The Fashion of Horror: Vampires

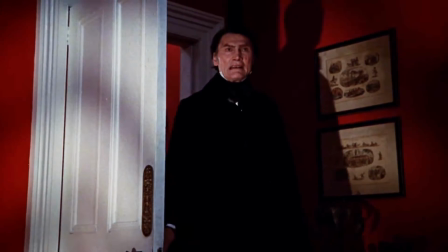494s
From here on, the 70s saw an onslaught of on-screen Draculas, which mostly fell into the suit and cape archetype.
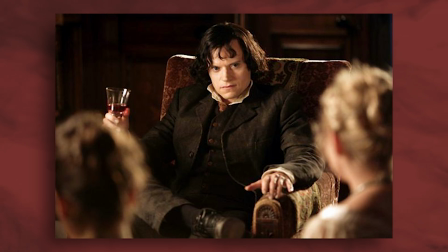501s
Through the 2000s, it's remained a classic style of vampire costuming, from Van Helsing to Netflix's Dracula,
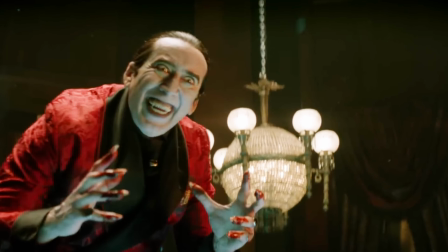509s
and most recently 2023's Renfield,
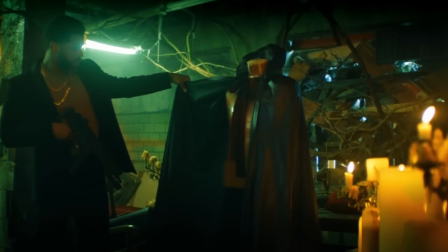512s
where the costuming takes clear inspiration from the centuries' worth of cinematic Draculas before it. And then, of course, there is my favourite iteration of Dracula, the Count. Many other vampire films, not Dracula-specific, have called back to this traditional look. One of my favourite examples is Marlowe in 30 Days of Night.
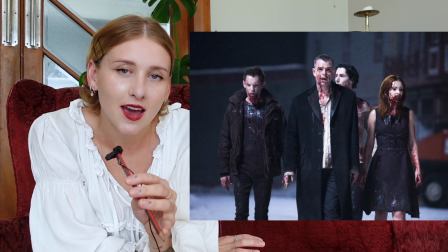532s
His white shirt, black coat, and even the way his hair lies, referencing the tuxedoed Dracula.
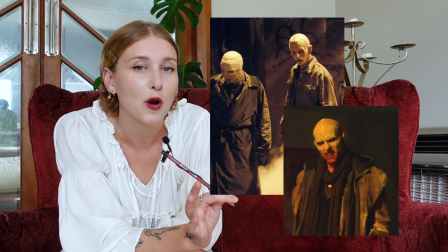537s
We also see this in Blade, where the Reaper's shabby, ill-fitted dark clothing adds to their Nosferatu-like appearance.
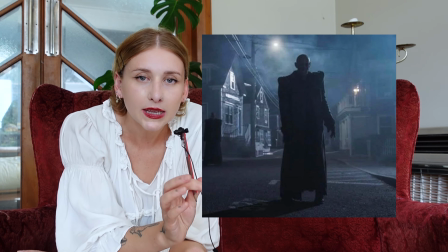545s
And the Vampires of American Horror Story's double feature specifically mimic the exaggerated shoulders of Nosferatu with huge blazes,
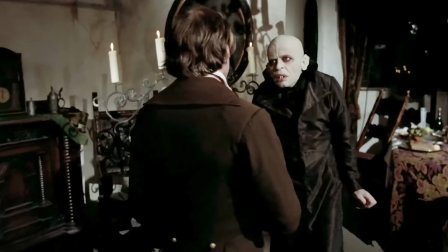553s
creating the same unnatural proportions. We've seen Nosferatu's specific look repeated a few times, and the overall silhouette and idea is mimicked a lot when wanting to allude to vampirism without getting too creature-featurey. It's for this reason that I have A Girl Walks Home Alone at Night in this category, which might sound a bit silly, but the contrast of the pale face and black chador creates a similar overall effect,
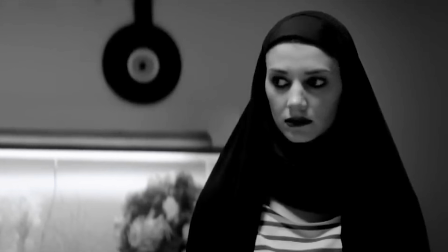579s
which I think is totally comparable, if not intentional. The main difference here being her visible striped t-shirt, which keeps the costume feeling contemporary and realistic. Now, this is probably the broadest category visually, but if we focus on the intangible qualities, it's like cool, trendy, and nonchalant.
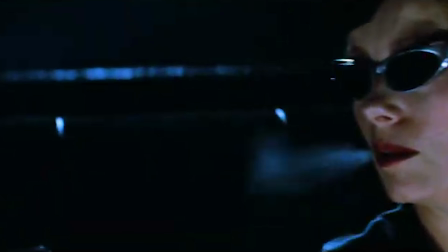601s
Spanning the high fashion vampires in The Hunger and the kind of punk adjacent vamps in The Lost Boys.
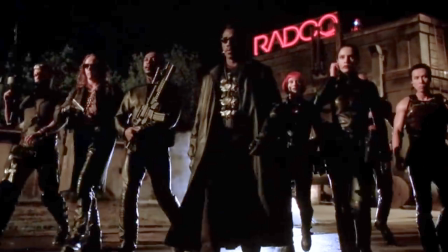607s
Generally here we're looking at the dark, low contrast color palette, leather jackets, and sunglasses. Whether they're sleek or a little rough around the edges, they're basically vampires that would look right at home in Berlin. I say this as someone who has never been to Berlin. Cool vampires emerged in the 80s, appearing in films both made and set in that decade. And what made the aesthetic stand out is that it reflected the trends of its time. Dracula always dressed well on account of being wealthy, but now vampires dress cool. Dress cool? Vampires dress cool. The grammar in that is awful.
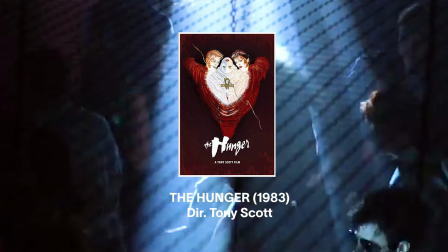644s
The Hunger, directed by Tony Scott, made and mostly set in 1983, was costumed by four-time Oscar winner Melina Coninero. Yves Saint Laurent... I can't take myself seriously when I try to pronounce things in French.
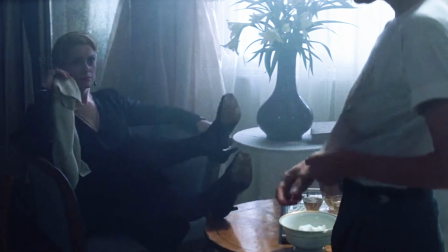659s
Yves Saint Laurent also provided the costumes for Catherine Deneuve, as they were longtime collaborators. The outfits feature both sleek 80s runway tailoring, like striking shoulders and nipped-in waists,
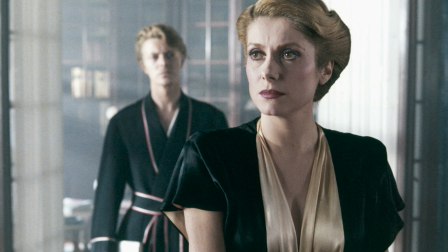671s
which in itself was borrowed from the 40s and adds a certain sense of formality and sophistication. But the costumes of The Hunger also feature 80s new wave elements, like funky little sunnies and leather blazers. These vampires are stylish and aspirational, clothed in a blend of couture and subculture. There is a back and forth between fashion and film. They are inspired by each other and both pull from history and fantasy, and it was inevitable that at some point a vampire movie would become a part of this cycle. The Hunger not only referenced and was influenced by fashion at the time, but has remained influential in high fashion spaces.
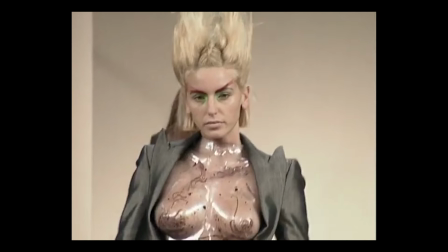713s
18 years after its release, the film was used as direct inspiration for Alexander McQueen's 7th collection, The Hunger.
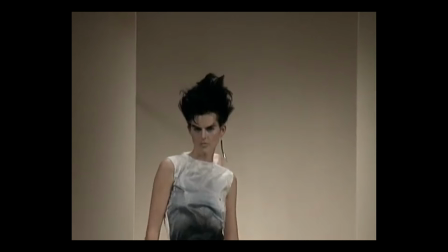720s
As someone who frequently played with eroticism and depravity in his work,
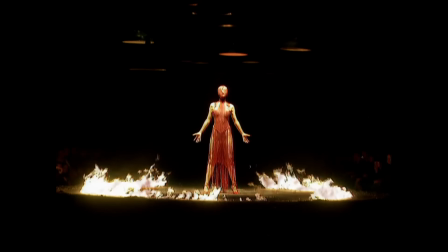726s
McQueen was the perfect designer to reinterpret the cinematic vampires,
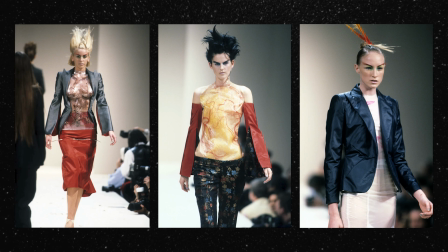730s
and the collection featured translucent body molds, extreme cutouts, and sharp lines. While we're on McQueen, it's worth mentioning that the vampire aesthetic cropped up a few times in his career.